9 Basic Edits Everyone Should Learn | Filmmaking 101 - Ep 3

What's up, fellow humans of the universe? I'm Ethan, a professional filmmaker, and this is the third video in my Filmmaking 101 series where we're going to cover all the basics of making movie magic. Heads up, this video, like all the videos in my Filmmaking 101 series, is timestamped, so click on the thingy thing down there anytime you want to skip to a certain section of the video. Okay, let's get into it. Editing is maybe the most underrated part of filmmaking.
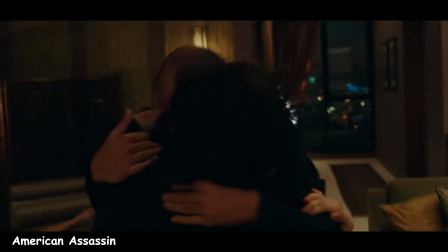28s
An editor has to know not only how, but when to cut.
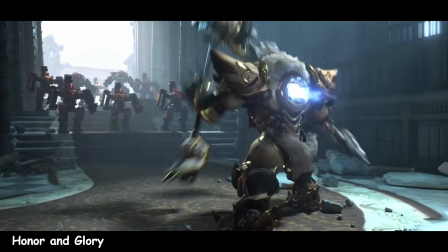31s
It's more a feeling than a science, and depending on what you're going for, you can transition from shot to shot in countless ways. Hopefully by the end of this video, you'll have mastered the art of the cut, like this lady. Let's get started with number 1, the standard cut, where we swap from one thing to another.
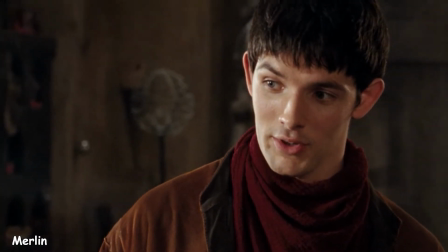51s
It's simple and doesn't call attention to itself, making it great when we want the audience focused on something else, like the dialogue within the scene.
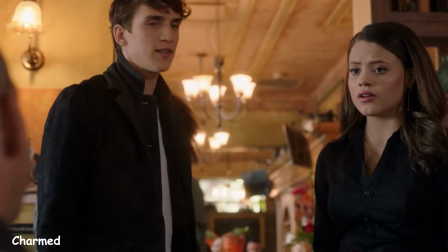59s
But simple doesn't always mean easy. Finding the right frame to cut on can be harder than it looks.
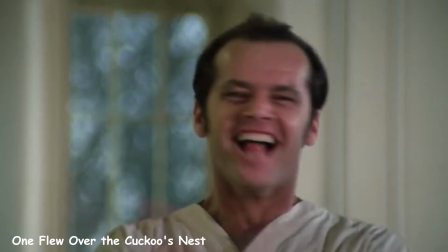65s
It's about knowing how long you want the audience to feel the gaze of an actor, to make sure we really feel the emotion of joy or happiness or terror. It depends. Before we go on to the next one, let's mention action cuts and mid-scene cross cuts.
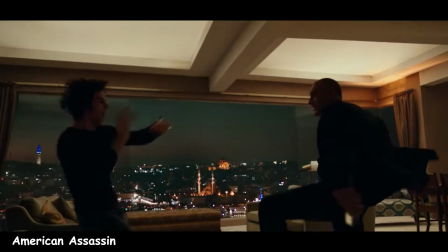85s
These are both exactly what they sound like. They're normal cuts, except they're a cut that happens right when an action occurs, or in the case of a cross cut,
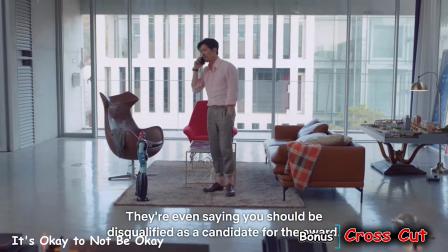93s
we're cutting back and forth between two scenes, often occurring simultaneously. Now, number 2, the jump cut.
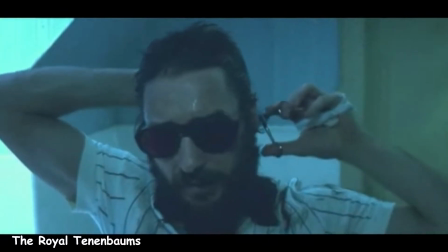103s
The easiest to make and often used to show a passage of time. It's a staple in montages, and it's used many times to cut on an audio cue. Speaking of which, let's go into number 3, J&L cuts,
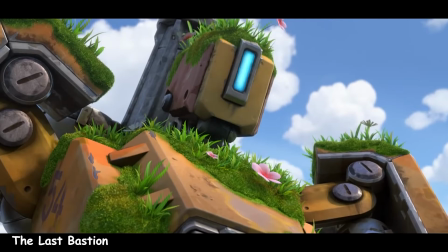116s
which are moments where we don't immediately cut our visuals and audio at the same time.
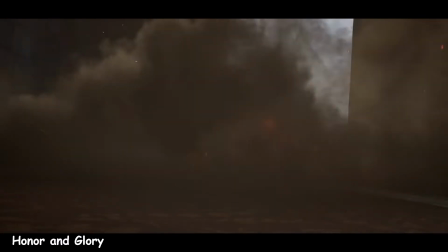121s
Instead, we'll stagger them. In a J cut, we'll let the audio of the next scene play before we cut to the scene visually, like this.
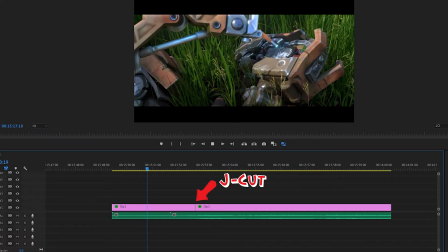129s
In an editing program, it'll look something like this, the purple bar being the visuals and the green bar being the audio.
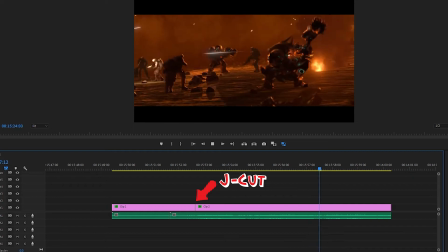135s
And the opposite of this is the L cut, where the audio of the next scene takes a second or two before coming in.
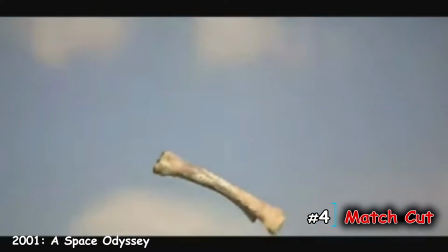142s
On to number 4, the match cut. This is great to use when you're cutting from one thing to something else that's similar.
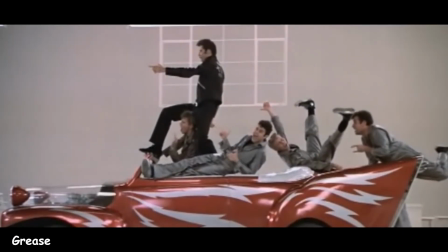149s
It gives the scenes a sense of fluidity and connectivity. There are also audio match cuts, and using these can show how cultured and mature you are, because filmmaking is a serious and sophisticated art form.
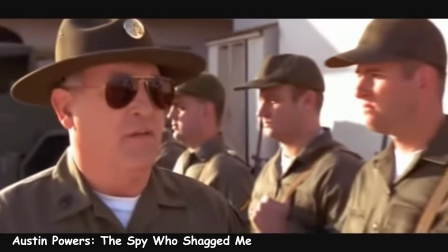162s Privates! We have reports of an unidentified flying object! It is a long, smooth shaft, complete with 2 balls!
On the other hand, number 5, the smash cut, is kind of the opposite.
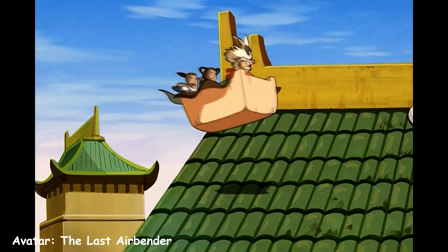177s
Instead of being a fluid transition from one shot to another, it's an abrupt change.
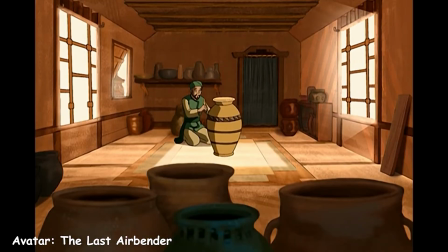183s
These can be great both for dramatic and comedic effect.
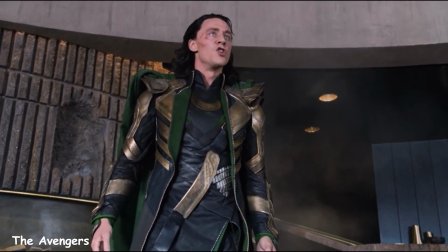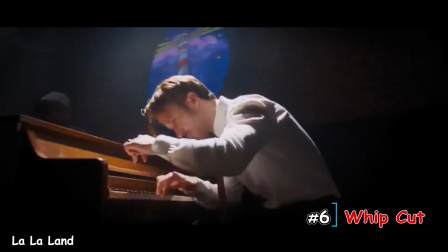192s
Okay, number 6, the whip cut. Remember pans and tilts from our last video? This is basically those, except faster, and the speedy blur hides the transition.
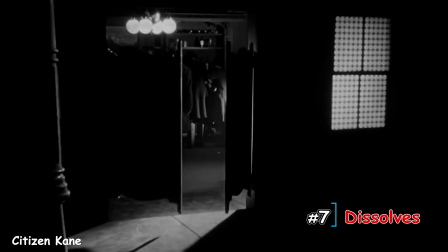201s
Now let's look at number 7, dissolves. These are much less abrupt than a typical hard cut and also give the audience the feeling that time is passing,
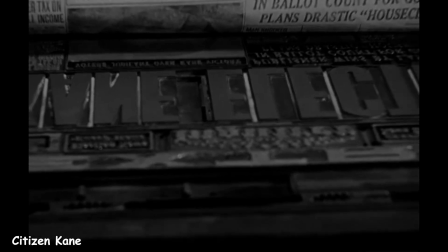209s
so they can be great for transitions anytime you want to change things like time of day. Number 8, fades.
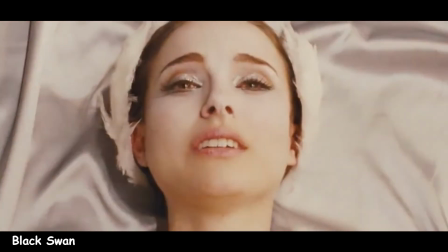216s
Both in and out, black and white. These can be great when you don't want to cut immediately into another shot.
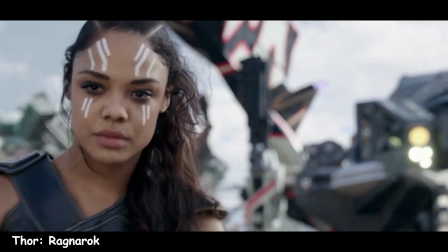222s
They're also commonly used when a character gets knocked unconscious or blinded.
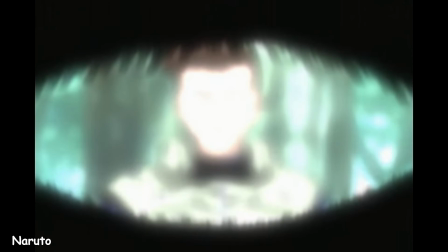227s
And like dissolves can be useful as a tool to change time from one shot to the next. Number 9, wipes and everything in between.
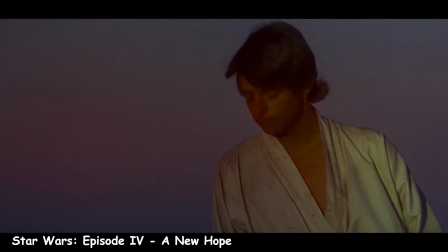237s
These types of stylish cuts are a bit more in the audience's face, calling attention to themselves, unlike other cuts that are more invisible.
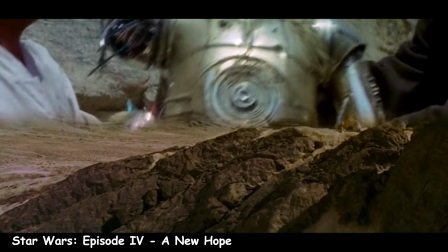244s
These are used extensively in Star Wars.